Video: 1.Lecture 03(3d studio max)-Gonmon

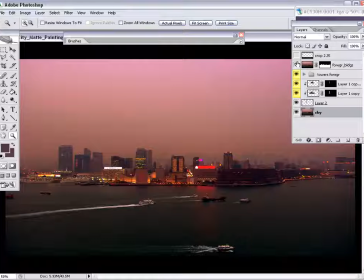8:24 So it kind of feels like the
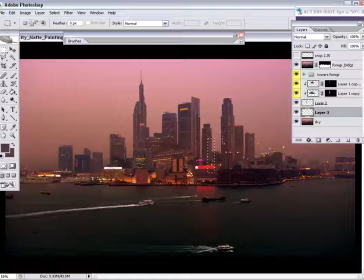8:29 city needs some more buildings in the background behind these towers. So I'm just going to mass in a bunch of blocks.
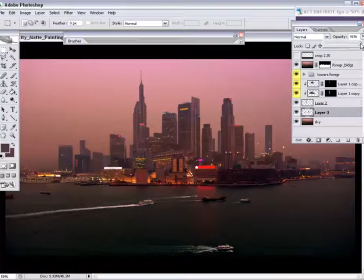8:42 Fill it with some color. Again, just some darker color that's found in one of the foreground buildings.
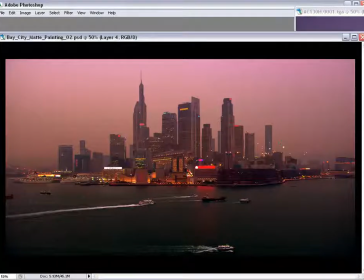8:50 Anything will really suffice.
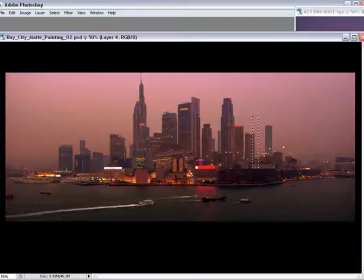8:57 And again, I'm just looking for something that compositionally is going to read well. Fill the frame, tell the story that this city is sometime in the future. It's quite dense. Feels a little bit like New York, but it's obviously not.
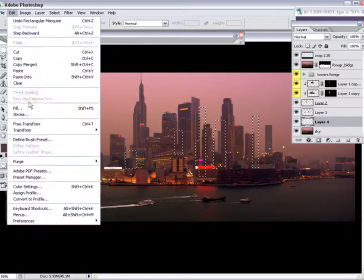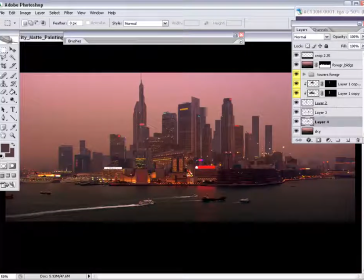Now by choosing some of the buildings, we can haze them back just by curving them or giving them more transparency, just so that there's more depth in there.
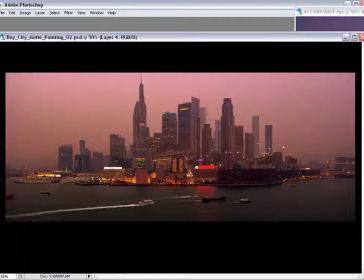9:36 So already you can see very quickly we have 4 layers of depth just within the buildings.
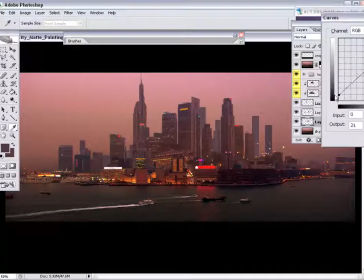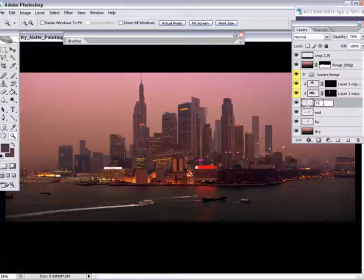9:59 So I'm just going to go through and name these really quickly just to keep somewhat organized. We'll call this the Hero Tower.
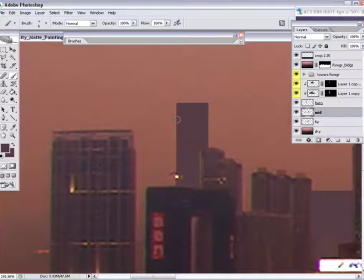10:16 And so let's get on to detailing some of these buildings just so that they're not plain blocks back there. So I'm just going to pull some values from these adjacent buildings and start sketching in a little bit of form. Add some junk to the rooftops, a little bit of mechanical.
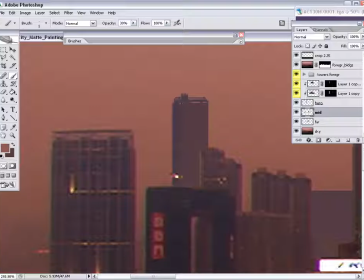10:37 Give it a darker edge on the building there so that it looks like it has a side, and some lighter vertical lines. Some of these Asian buildings in Hong Kong are popular for having
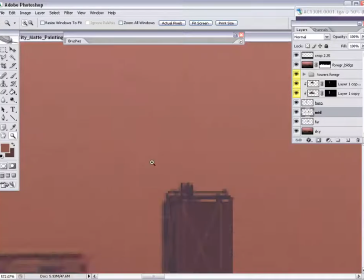10:52 some of these cross braces that are very prominent on the outside of the building, so I kind of like that look, so we'll kind of go with that look here.
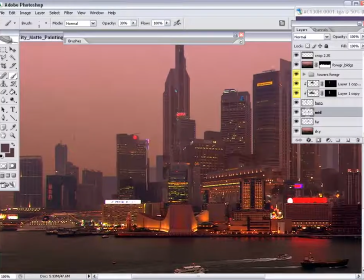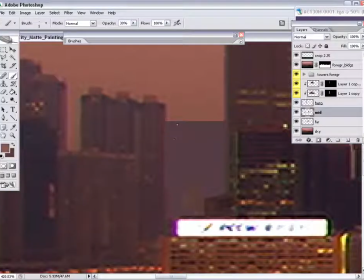Really at this point I'm just looking for a little bit of visual noise to add to these blocks in the background. In the end, I don't want to spend too much time on them, just because they may be covered up by other elements as I develop this.
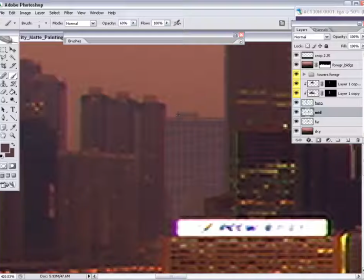11:26 But for the meantime, spending a couple minutes sketching on over top of them won't hurt, and it might trigger new ideas for composition or even building designs.
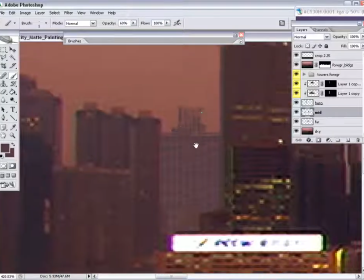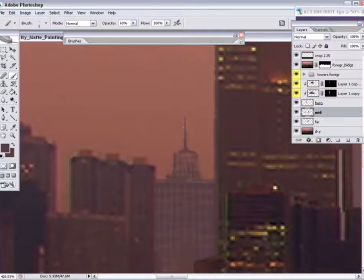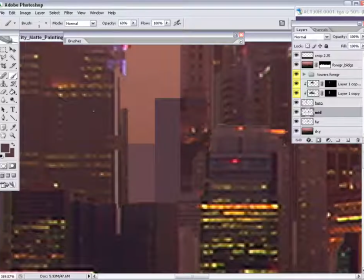So again, just pulling colors from the foreground buildings. This time I'm pulling some of the building lights, the illuminated windows. There's some nice values in there, so if we add a little bit of that type of noise back in there,
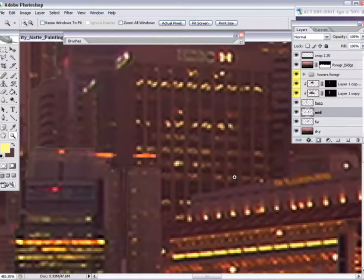12:08 it might help it to sit back in the distance and not look like a big flat card.
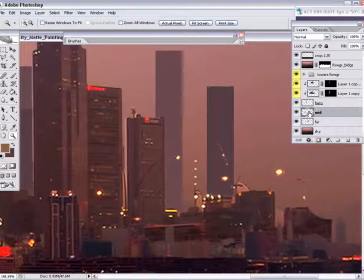12:30 So really, the ultimate goal for this painting is it's going to be about a 1K painting. So, as with a lot of these shots that I'm doing for
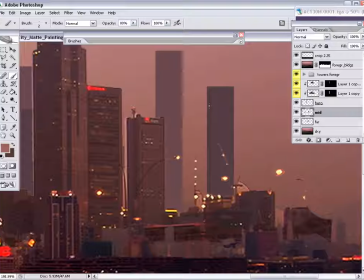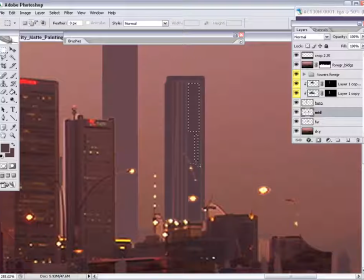12:59 we do the same thing for film. The only difference really is that we typically have an output of 2K for film,
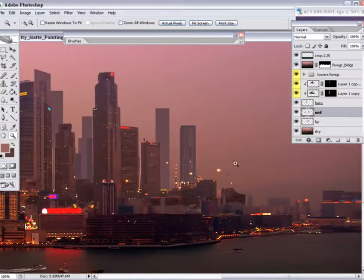13:07 and so often we'll work at 4K, which is double,
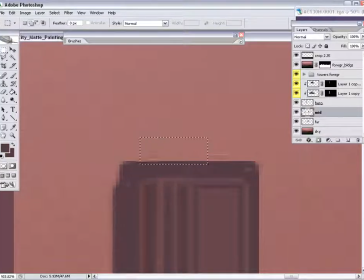13:12 and it allows some of our little painterly brush strokes to shrink down and look more realistic.
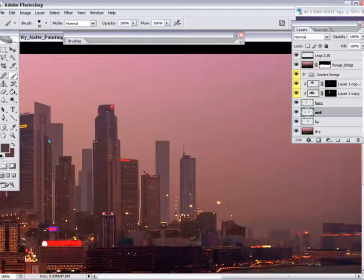13:18 But even oftentimes we do create the artwork at 2K or 3K,
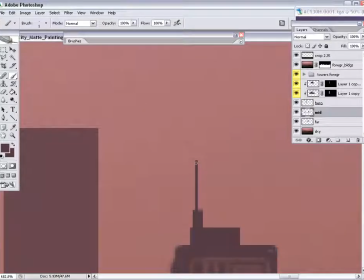13:24 but as low as 2K, even for a 2K output.
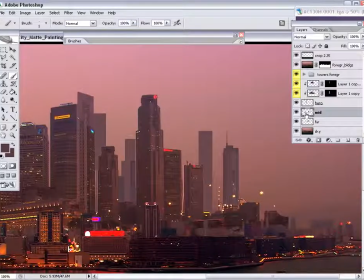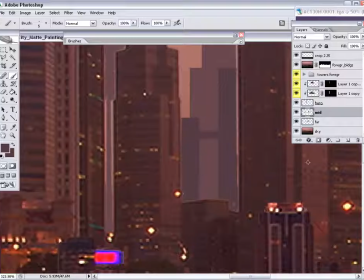13:36 So these plates being high definition, they
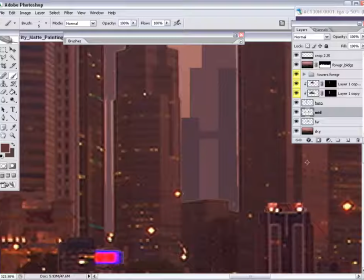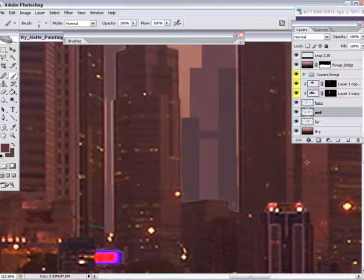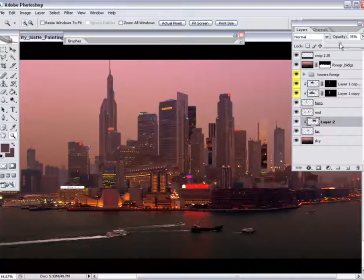14:13 we're going to want to make sure that we take into consideration that it does need to be a little bit softer.
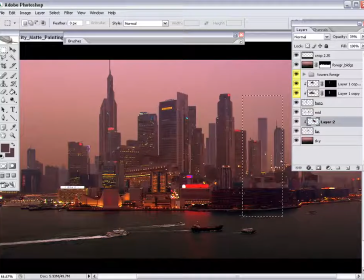14:28 So as we continue to put some texture in the forms in the background, just need to be careful of a few things.
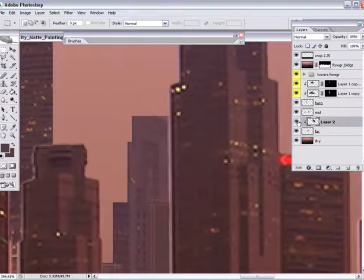14:37 Since the buildings in the background are hazed back a lot more, we are implying that they're farther away.
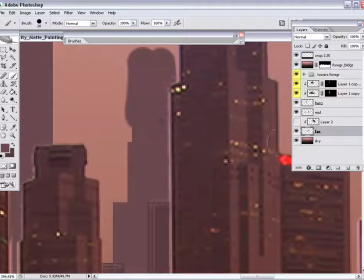14:43 Therefore, if we're going to use any of this texture from the foreground buildings,
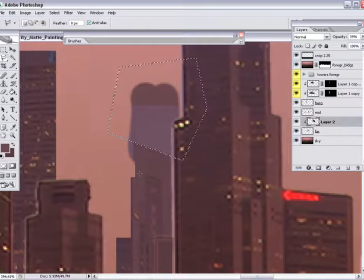14:47 we should be sure to scale it down so that it follows the idea that they are farther away.
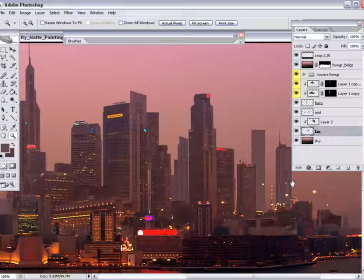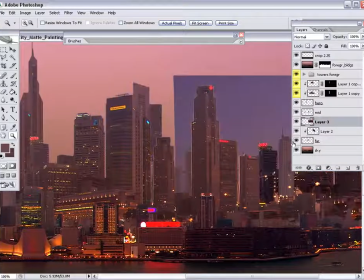15:01 So we'll do one more building here on the right. Same technique.
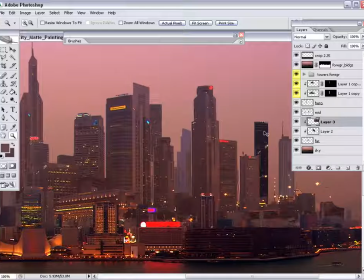15:08 Let's try and get some horizontal lines on this one.
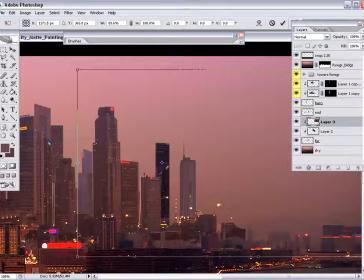So I should note that it is important to keep a lot of these buildings on their separate layers,
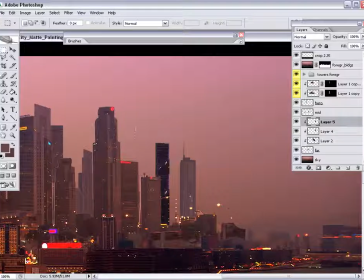15:27 because that's going to be key later on when we go to start camera mapping this shot. Because we're going to want parallax between all of these layers, we'll want to keep at least a significant amount, maybe 4 or 5 different building layers.
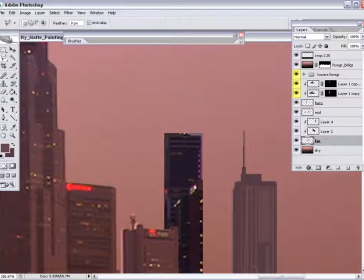15:47 Now what I have in mind for a camera move is a camera move that flies pretty much straight ahead. Imagine we're in a helicopter, and as we fly in, we approach the city.
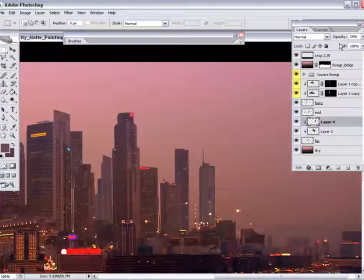15:57 Some of the boats are going to fly in under us, and we're going to approach the city,
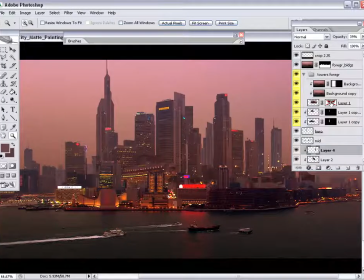16:04 and there's going to be parallax that's noticeable because we're probably flying somewhere in the realm of about 100 feet forward.
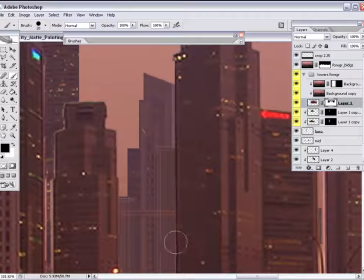16:14 So I'm just going to clean up some of these edges. Some of the brighter edges that came from the previous sky are a little bit distracting.
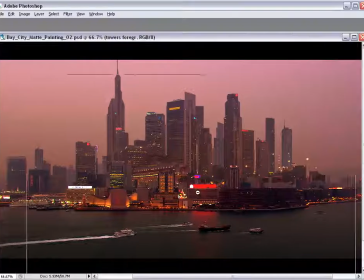16:23 Obviously, I'm not going to finesse all the edges right now and make them perfect, just because I might want to make some major changes first.
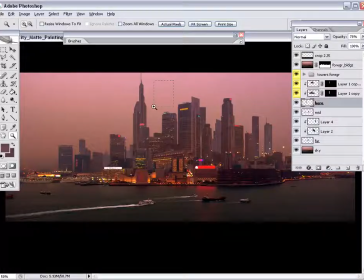16:32 But here and there where it's obviously distracting, we can clean it up.